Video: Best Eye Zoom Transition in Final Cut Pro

Now, this is already looking pretty good, but there are a few things that are going to polish this to make it look that much better.
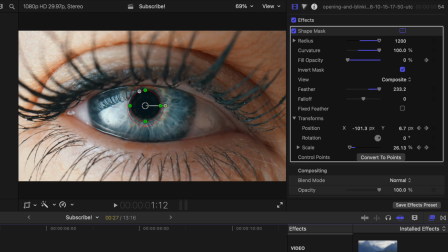[4:11]
With our eye selected, let's go ahead and add some Gaussian blur, because you'll notice that as we zoom way in,
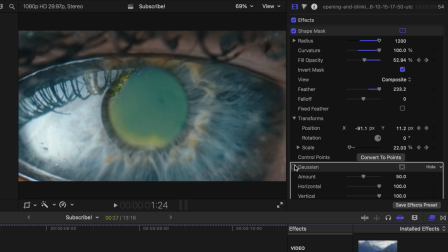[4:19]
the eye is still perfectly in focus if I disable the Gaussian blur, which is not how real life would work.
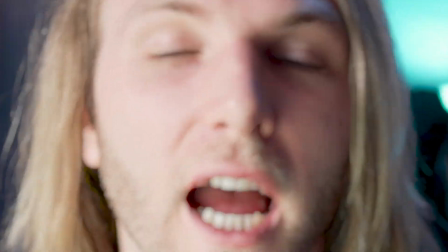[4:25]
If we got a camera up that close to your eye, it would go completely out of focus.
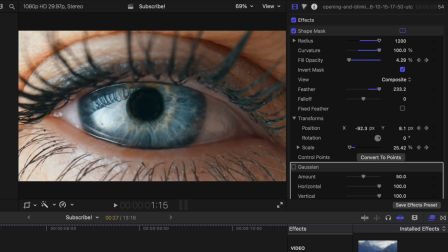[4:29]
So what we'll do is find the moment where we want the eye to start going out of focus, somewhere in here.
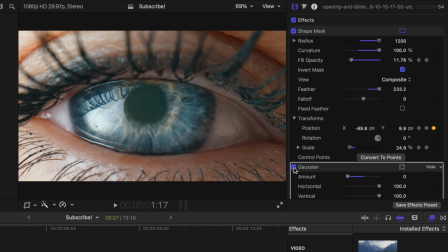[4:34]
We'll go into our mount slider under the Gaussian blur.
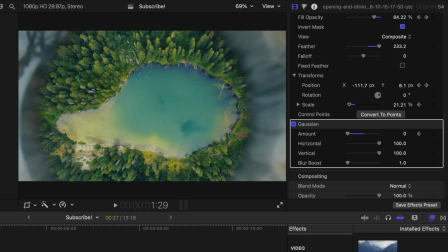[4:37]
We'll click to add a keyframe, And then we'll move forward to the end of the animation, and then we'll just drag that all the way up.
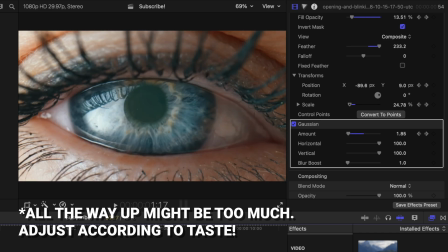[4:44]
So now as the eye gets closer, it should go out of focus. And that's looking pretty good, but you'll notice a problem.
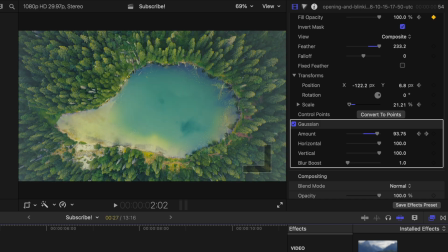[4:50]
On the edges here, because of the Gaussian blur, you can still see a little bit of the eye.
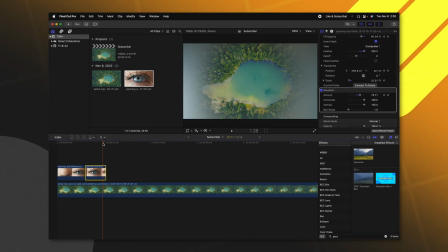[4:55]
So that's a very easy fix. We'll just go back a couple frames and find our opacity slider.
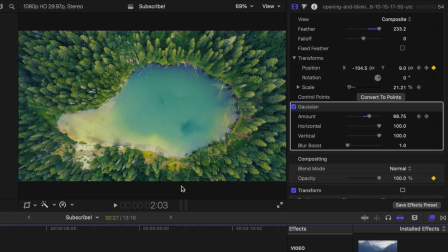[5:00]
We'll click to add a keyframe, and then go to the end and drag that down to zero.
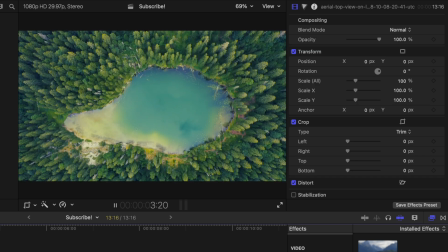[5:04]
Now, something you'll notice is that as we zoom in, the momentum is not carried into the next shot, and that is because the second shot is actually zooming out, and it's really important to remember that your camera needs to maintain its momentum to make an edit feel really good.
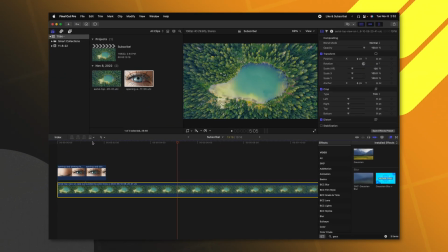[5:20]
So to fix that, let's go ahead and just reverse this clip.
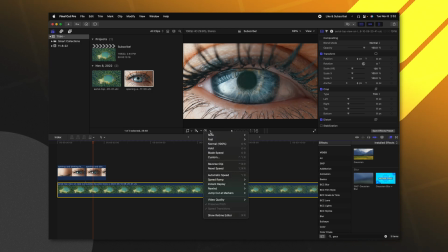[5:23]
Selecting our trees, I'm going to find our retiming editor, click this down arrow, and select reverse clip.
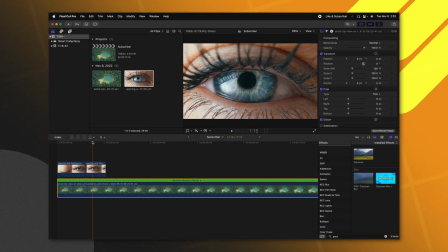[5:29]
Now that we've done that, everything should be feeling a little bit better.
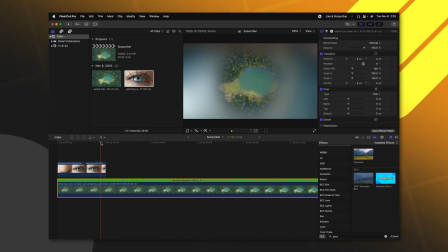[5:33]
And one last thing we can do to carry this momentum through is actually blur out the background, because we want the camera to feel like it's pulling focus from the eye onto the background. So at first that background would be out of focus. So we'll go ahead, add a Gaussian blur, and we'll find the moment somewhere in here,
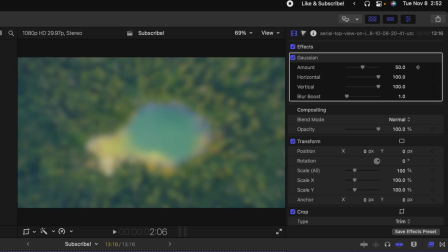[5:49]
add a keyframe, then we'll move forward to the end of the animation and drag that down to zero.
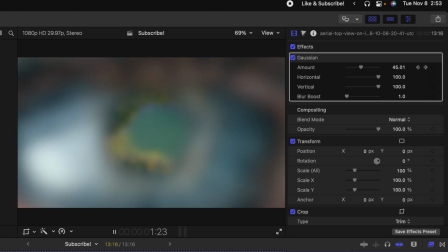[5:54]
So if we push play, you'll see that we have this nice, really organic feeling zoom pushing through the eye. If you wanted to reverse this, it's very simple. We'll go ahead and select our eye layers.
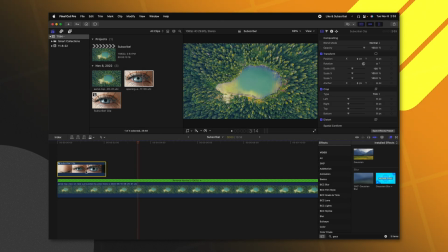[6:05]
We'll right click, select new compound clip, push okay. We'll push option, click and drag this over to where we want the eye animation to end.
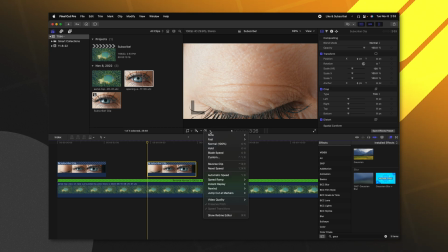[6:13]
Then with the compound clip selected, we'll click this down arrow and select reverse clip.
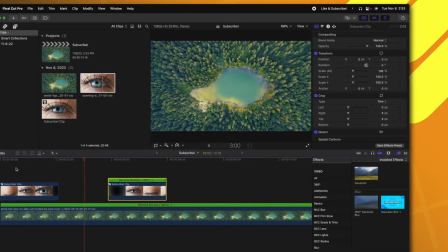[6:18]
So now we can actually zoom out of this scene back into the eye, just like so. So that is how you can do an eye mask transition. If it was helpful, consider pressing that like button. Also, do not forget about Envato Elements. There's a 7-day free trial down below. That being said, I cannot wait to see you in the next one.